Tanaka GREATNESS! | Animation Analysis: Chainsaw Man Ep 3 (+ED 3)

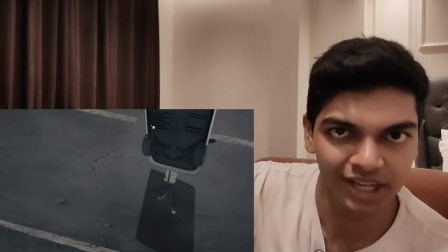43:16 they need to show the movement they need to show the movement of the chainsaw that's why it's 3d really if the shot
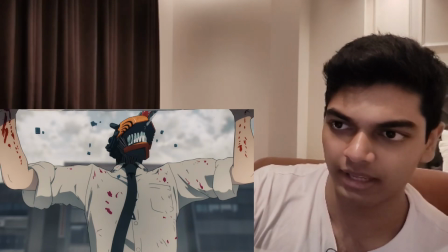43:21 if the shot stopped here like if this is the only if this is the only portion that we could see of denji's body then this would have been done in full
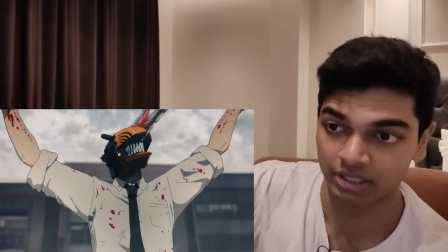43:29 2d but because we can also see the chainsaw and because you it's a very slow shot so you want to make the chainsaw look like it's
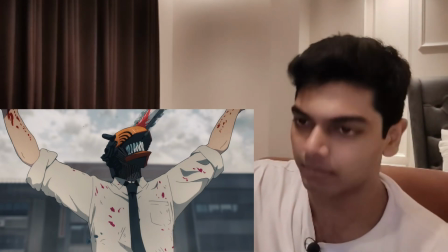43:35 moving because it's very close to the camera and it's a slow shot it's done in cgi and i don't really like how this was done it looks
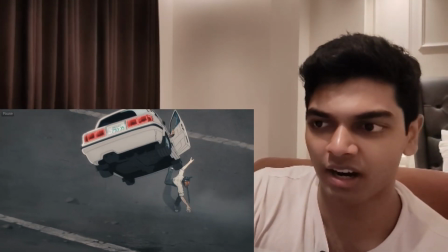43:42 like denji threw it through the car with very little force but then when it switches
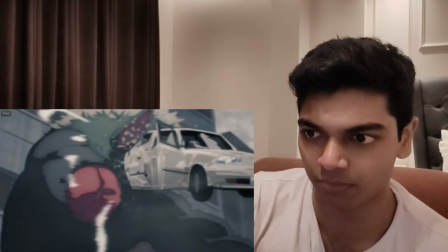43:46 to this ricky mansura's animation it's just boom it's just very forceful very fast.
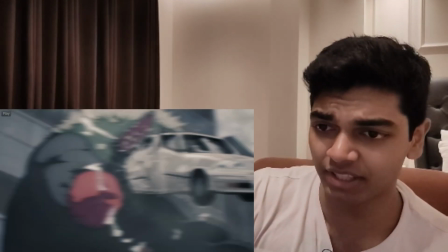43:51 In the manga, right now is when the guy jumps off. Anyway this is Riki Matsura's animation. Really long pause.
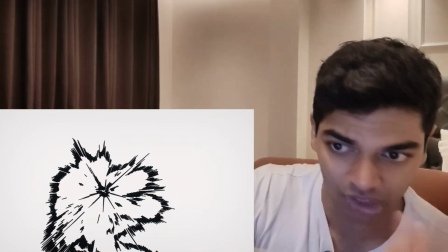43:57 Mini holds on it on many frames and then just explodes that with beautiful looking impact frames.
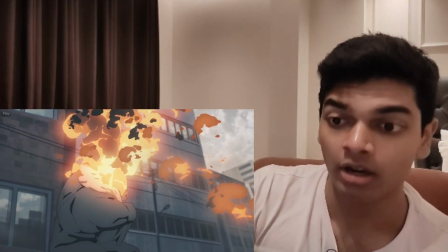44:03 And look at that, Riki Matsura animating fire. Riki Matsura is good at animating fire.
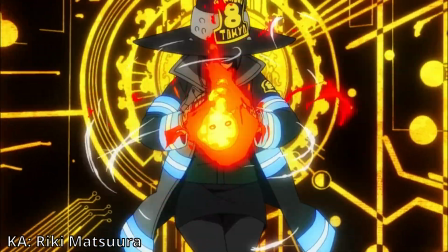44:08 Who could have seen that coming? I love the smoke over here too.
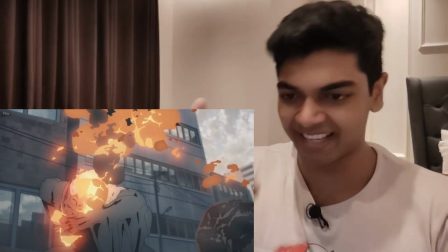44:13 Yeah like pretty cool style with the way it's animated and the character acting with the bat as it's trying to frantically put out the flames
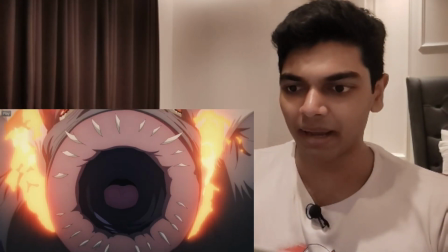44:22 it's so sick so well done and then the bat's mouth turns into like a fleshlight uses
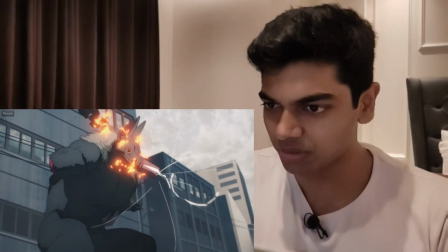44:27 a sound based move look at those yeah look at those pencil
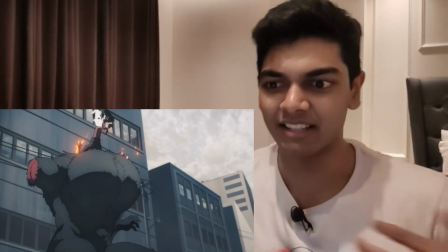44:31 lines clearly pencil lines and the exaggerated puff of the chest something big
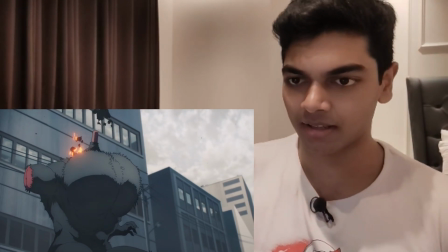44:38 is coming you see that you literally see that because of the puff of the chest and then boom explosion of energy.
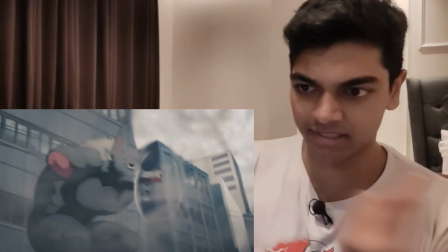44:47 These negative frames look really good and then the sound waves just blasting off with the sonic boom also forming
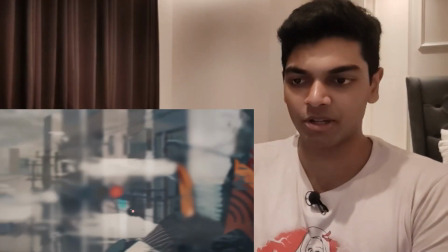44:54 with again Riki Mercer's incredible effects animation which mixes really well with this 3D model as well.
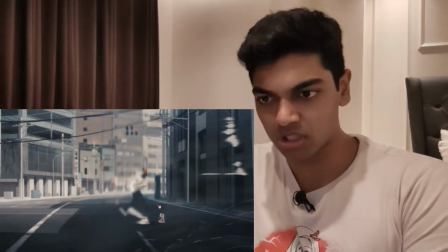45:00 This is 2D here but this is 3D. Yeah just look at this pose and yeah incredible debris animation as well.
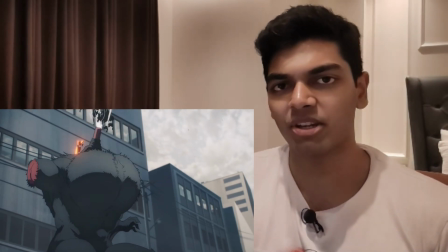45:08 The compositing here is not doing the animation much justice though like yeah
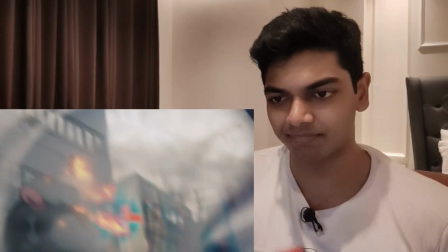45:13 this this is just a little bit too much blurring
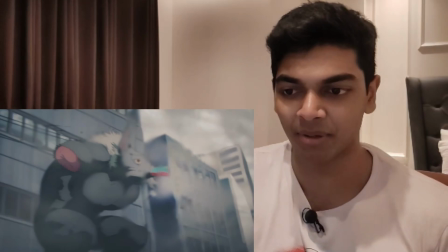45:17 yeah you can barely see ricky matsura's beautiful effects here if you look at the genga the
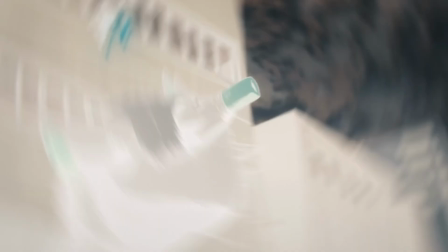45:22 effects are much more clear here and yeah the anime's compositing kind of ruined it
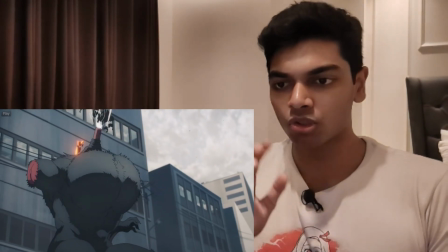45:27 but then again this is a sound based move so the blur really emphasizes
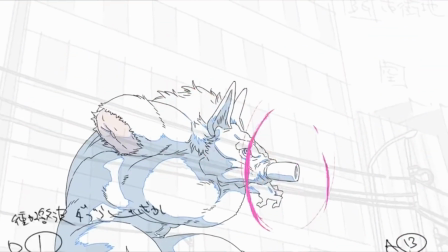45:33 the power there and if you look at the genga it still looks powerful but the final version with the blur looks more powerful.
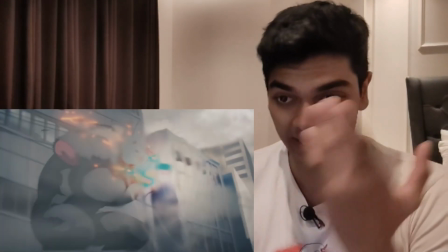45:41 I would have still preferred if it was unblurred so that I could get to see Rikki Masura's beautiful effects in all of its glory.
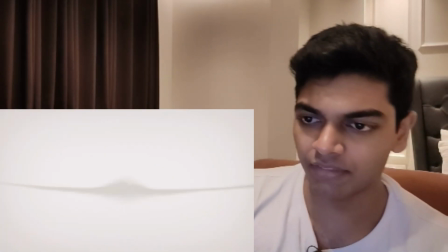45:48 It's not objectively bad blurring and then we use an impact frame to transition to Hayato Kurosaki's
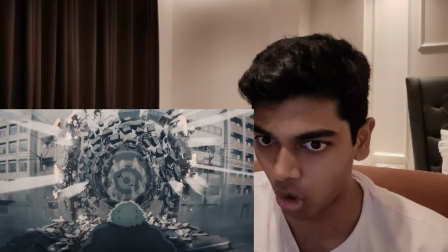45:54 cut and yeah the the sheer quantity of debris here fucking unreal.
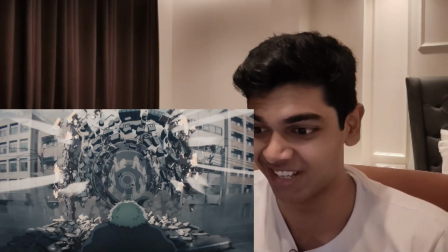46:00 There is so much debris. It honestly looks like a fucking Nozumwabe cut with the level of debris here.
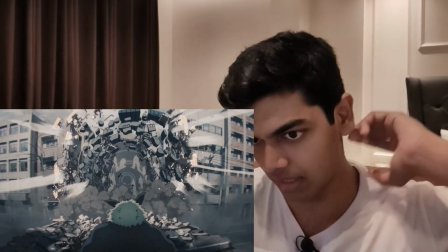46:06 And the smoke also crazy. The bats ears and mane has been moving throughout.
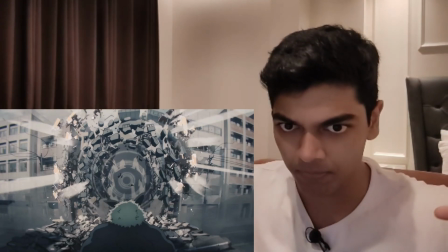46:13 I also love this fisheye effect to really emphasize the destruction. Cause you can see that it's distorted at the edges here of the buildings.
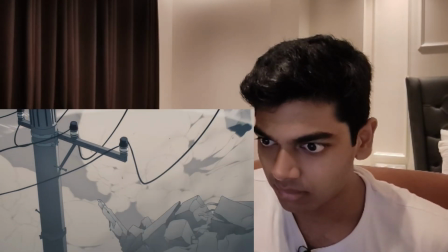46:20 Yeah this is just so fucking sick. It's insane. Again more smoke animation, more electricity animation when the lines are breaking.
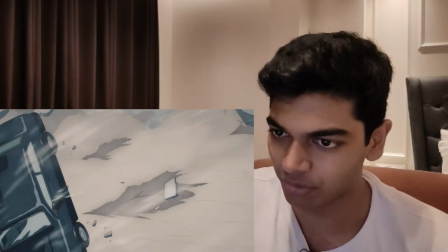46:28 Insane debris animation as well. also love how the smoke is dissipating around this guy always
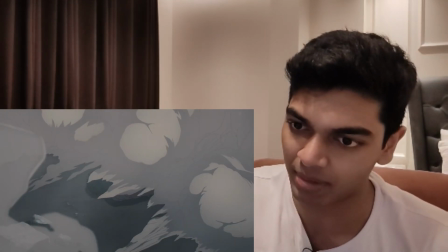46:34 love that always love myself some smoke dissipation look at that it's it's like the
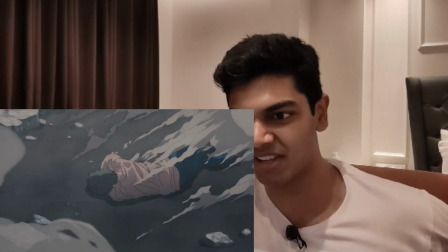46:39 smoke is the symbiote leaving the body so it's sticking as it gets
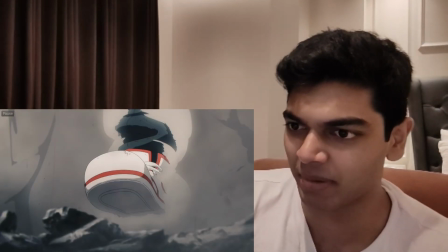46:44 removed again some really cool smoke dissipation here uh denji's foot
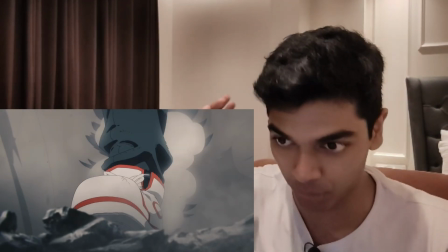46:49 comes out and the smoke parts around his foot and when he puts the foot on the ground the pressure from that dissipates the smoke so crazy
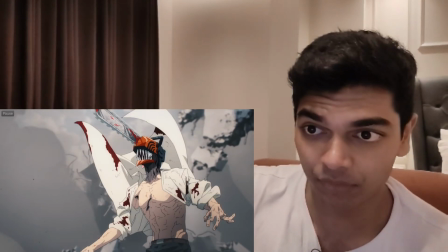46:57 and really good cloth animation and look at that the chainsaw is revolving and it's animated in 2d the reason it's possible is again because the chainsaw head
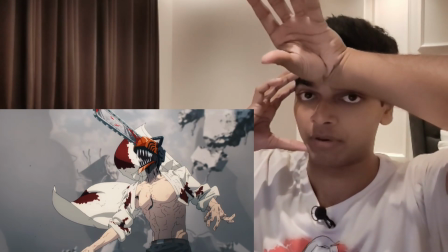47:06 is staying still here so you only need to draw the thing in from one perspective if his head was moving here you need to draw the chainsaw moving
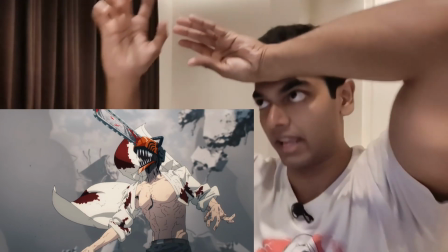47:14 as well and you will also need to draw the individual blades moving in different perspectives with respect to the chainsaw blade which is what makes
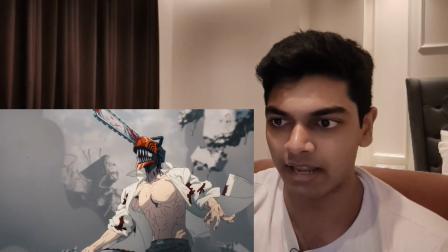47:22 it impossible to do but here since the head is staying still you can draw the chainsaw and
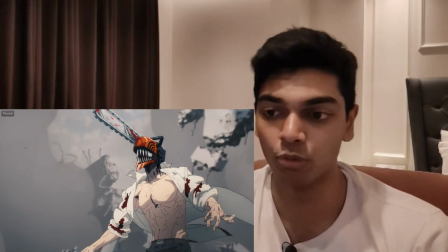47:27 he's animating the blade moving as well in 2d yeah this whole sequence is sick
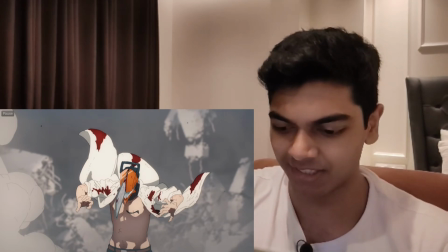47:32 non-stop smoke animation and this effect of the blood
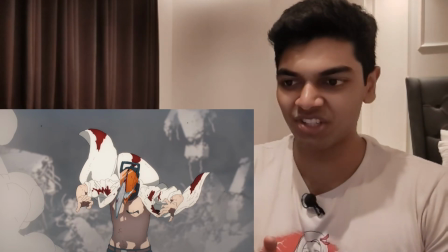47:38 just sawing through denji's arm is just so sick i love it
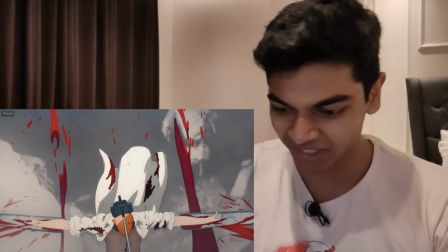47:42 it's so well done yeah the rings of blood because of the
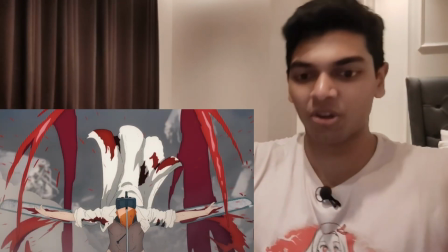47:47 explosion of chainsaws coming through his arms sawing through his arms
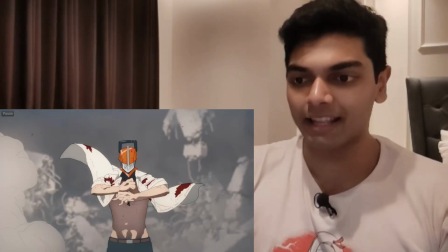47:52 that is just so sick i fucking love it it's so well done and i think it looks better here than it did in the trailer uh because i think it's slightly
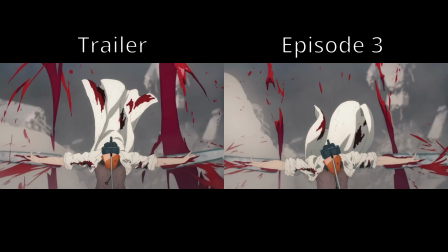48:01 sped up here as compared to the trailer the same number of drawings held for a little bit less number of frames so it looks a little bit fluider
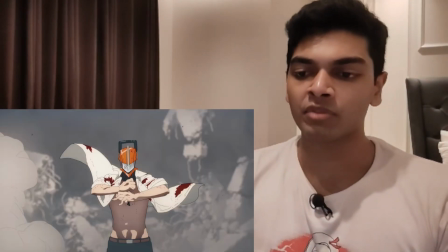48:08 here that was probably done to match the trailer's timing and here it's done just to make it look as good as possible so yeah this
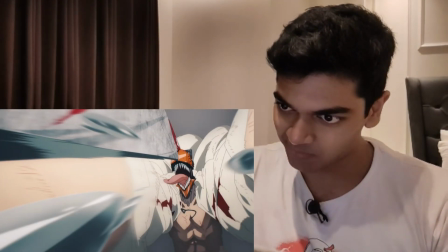48:16 just looks sick The level of detail again. And the shifts, constant shifts in perspectives are also awesome.
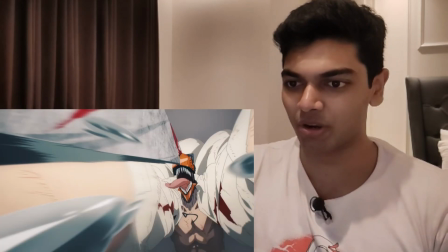48:22 As Zengi opens his mouth, the spit's just exploding out. So sick. The shift in perspective is awesome.
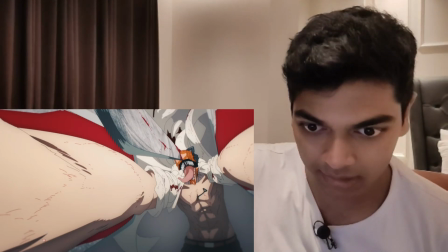48:29 His arm is so big that it's going through the entire verticality.
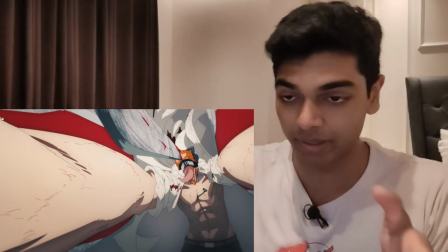48:34 It's covering the entire vertical side of my screen. And you move all the way here.
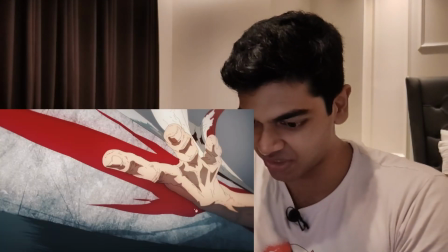48:39 The blade is also humongous. Yeah, this perspective is crazy. Again, multi-layered shadows on his abs here.
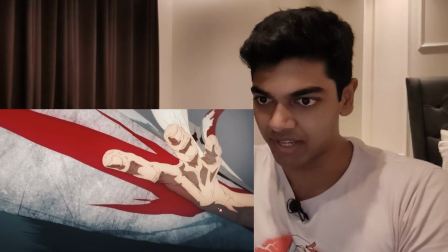48:45 Hiranori Tanaka special. Then we cut, you switch to his, which arm is this?
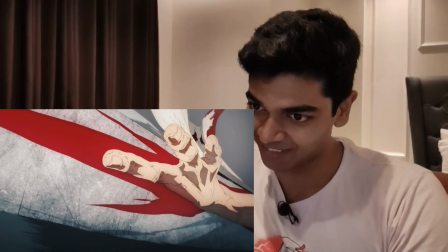48:51 Left arm? Look at the detail again with the line work. Fucking crazy.
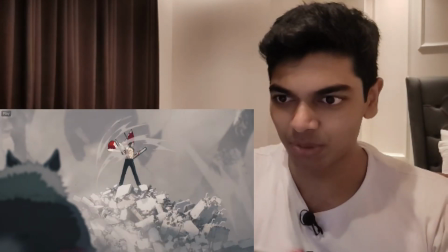48:58 Fuck man, this is so good. I love it so much. And then it switches again to 3D to make it look like the chainsaws are moving because in this case, again,
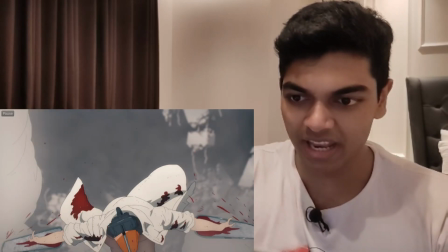49:07 when he's actually moving here, you never see the chainsaws actually moving. Look at that.
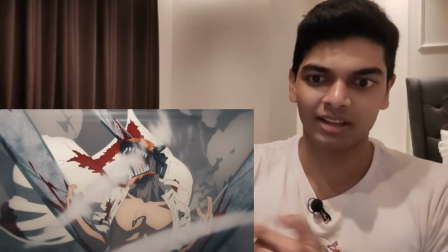49:13 The chainsaws don't look like they're revolving at all. even in the still frame the chainsaw blades don't look like they're moving at all so it's just animated
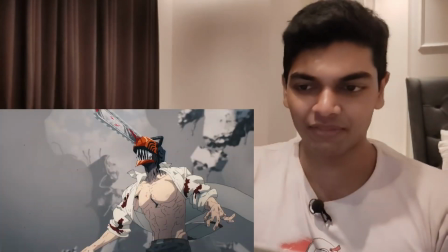49:20 like a flat texture here to make it look as if they're moving because we already saw them moving over here so it is just that illusion
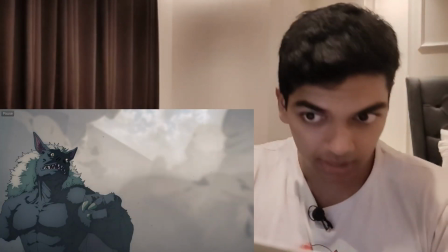49:28 to make it look like they're moving all the time which is very important otherwise yeah he won't be chainsaw man as i said before it needs to be
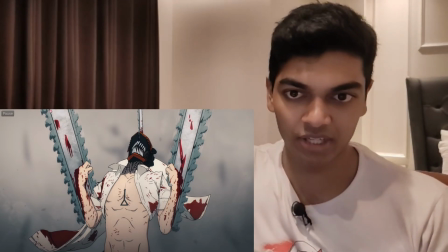49:37 chainsaw again with this close-up this needs to be cgi because the chainsaw needs to be shown as as if they're moving and this is